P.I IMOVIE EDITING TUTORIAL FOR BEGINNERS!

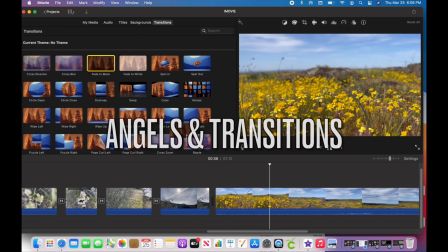(8:22)
When you have a video like this that switches angles, I like to clip it.
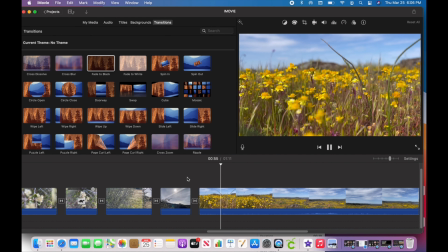(8:27)
When you start to see the motion, I'll clip it and I'll add a transition, because again,
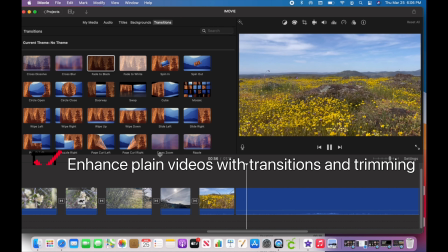(8:32)
it adds that flashy effect, which I personally like.
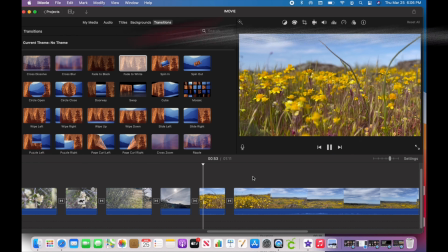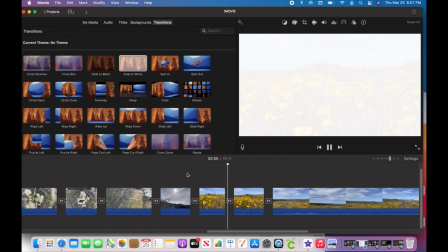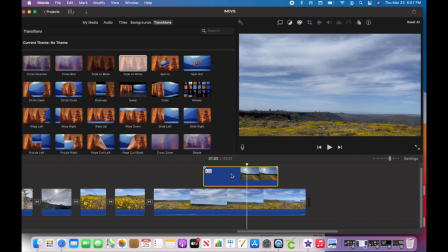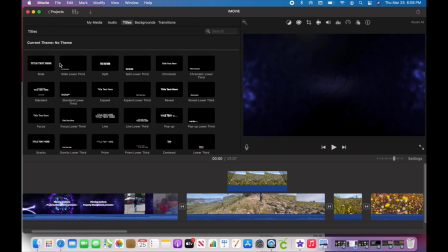(8:53)
Now if you'd like to add text, you'll just go over to the tab bar and go to titles, and again you could drag your mouse over these to see which one you would like, which animation you'd like. And then I'm going to go ahead with one of these.
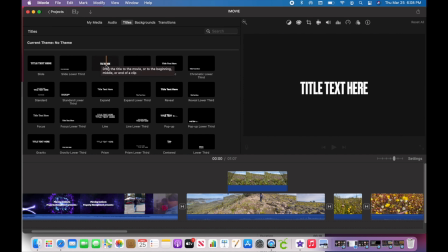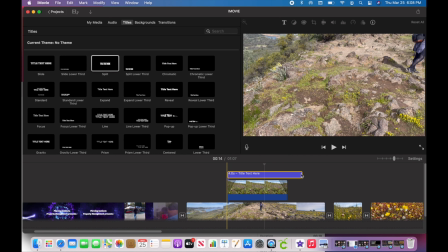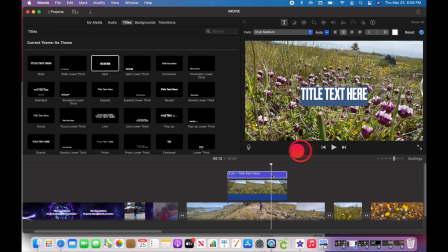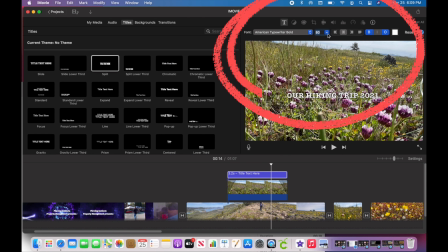(9:32)
And then you can change the font, the outline, the size, and the color up here at the top.
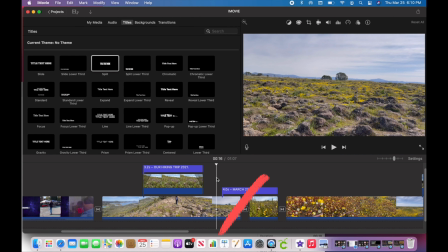(9:42)
One thing you want to avoid is having a title that overlays two videos, because during the transition it'll look a little off.
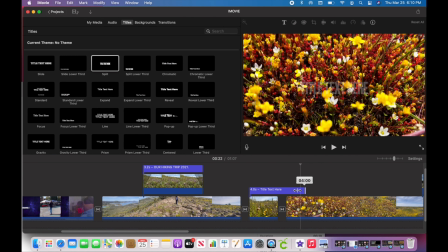(9:52)
We just want to instead pick a clip we'd like it on and trim it to that clip instead.
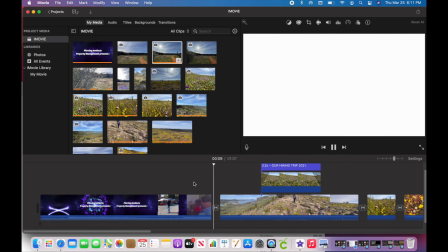(9:59)
So now I'm watching my whole product, I don't really like how the beginning is, so I'm gonna go ahead and switch out
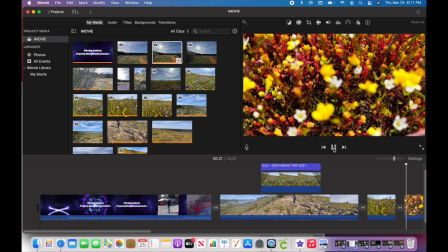(10:09)
some of this footage and just switch it up a little bit and switch up the title with it so it goes a little better.
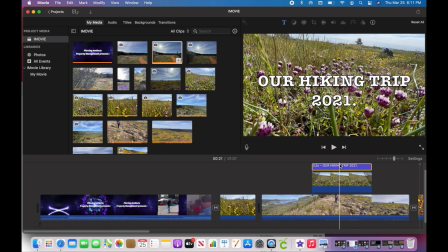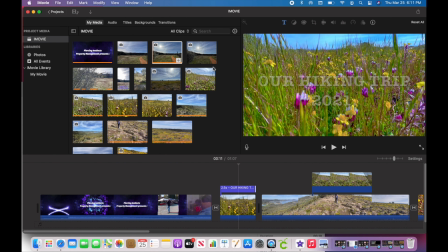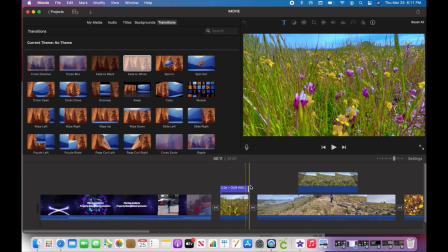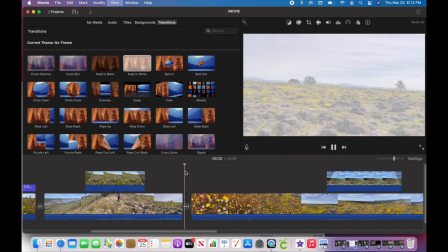(10:31)
So if you're watching the video and it seems a little bland,
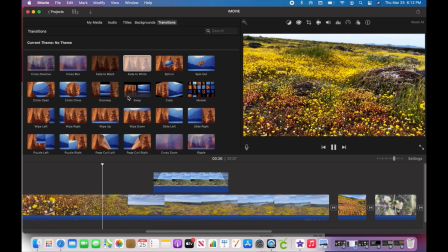(10:36)
you can always add cutaways while it's playing, while you're editing in the middle of the project.
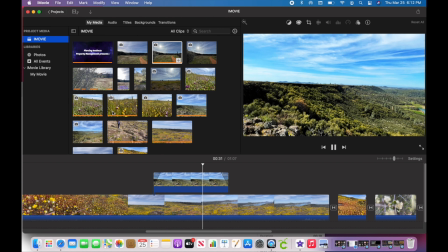(10:41)
You won't mess it up. You would just drag from the media bar and drag it down to the area you'd like it,
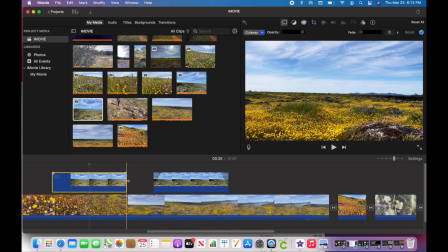(10:47)
and add the fadeaways like I showed you before, add filters, whatever you like, slow it up,
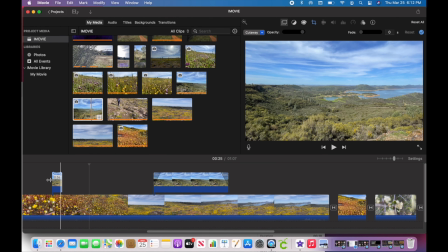(10:53)
speed it down, it's all up to the mood of the video.
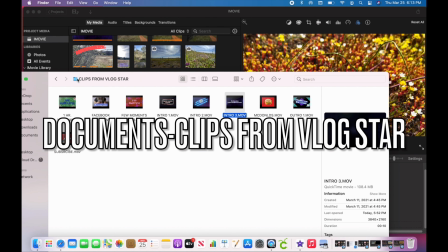(10:59)
So now I have my layout, my transitions, all of that good stuff, and need to add an outro.
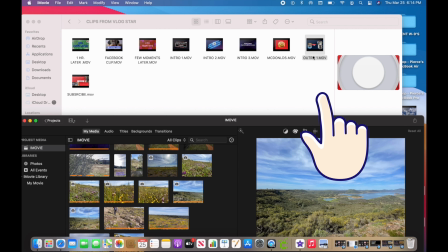(11:06)
I do that in the same place where I added the intro and the clips from the blogstar folder.
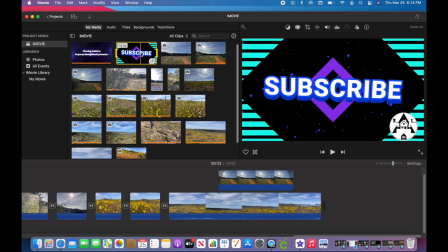(11:11)
And same way, I'm just going to click the plus sign this time, add it down there to my project.
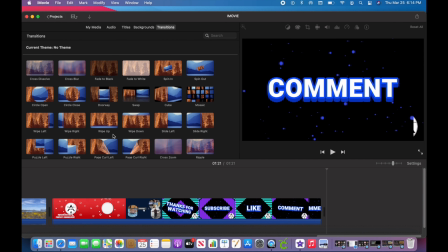(11:18)
And I'm going to add a more dramatic filter, the swap,
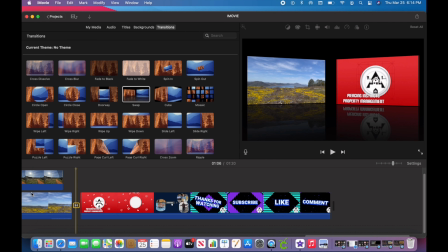(11:22)
because we are transitioning to the end of the video, just kind of a more dramatic theme.
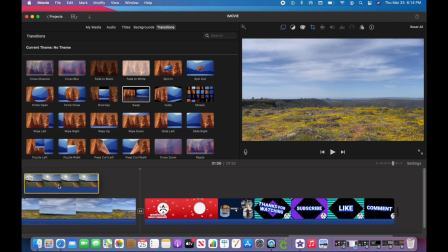(11:27)
And then as you can see, the cutaway kind of pushed to the side because I added that clip,
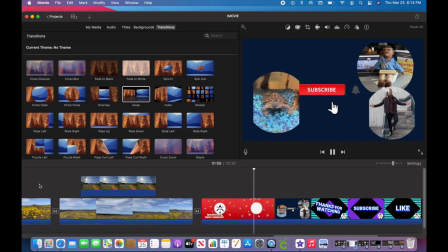(11:32)
so we're just going to want to move back over to where it was and make it transition nicely.
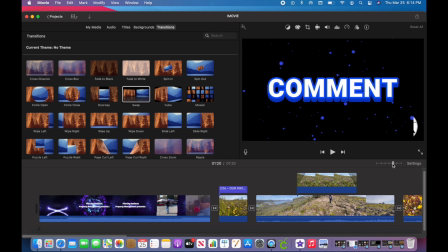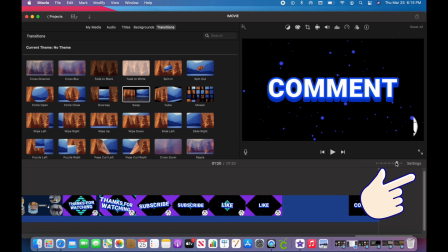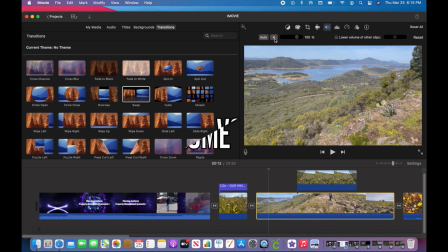(11:49)
Usually you'll want to mute most of your clips, so you can do that by selecting the video that you'd like to mute and going up to the microphone.
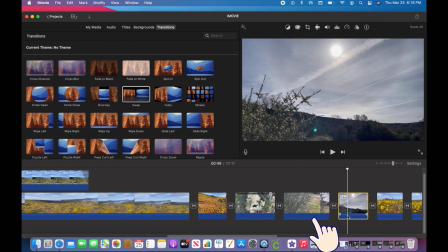(12:00)
And you can also click on the video and drag the bottom part up or down, as you can see.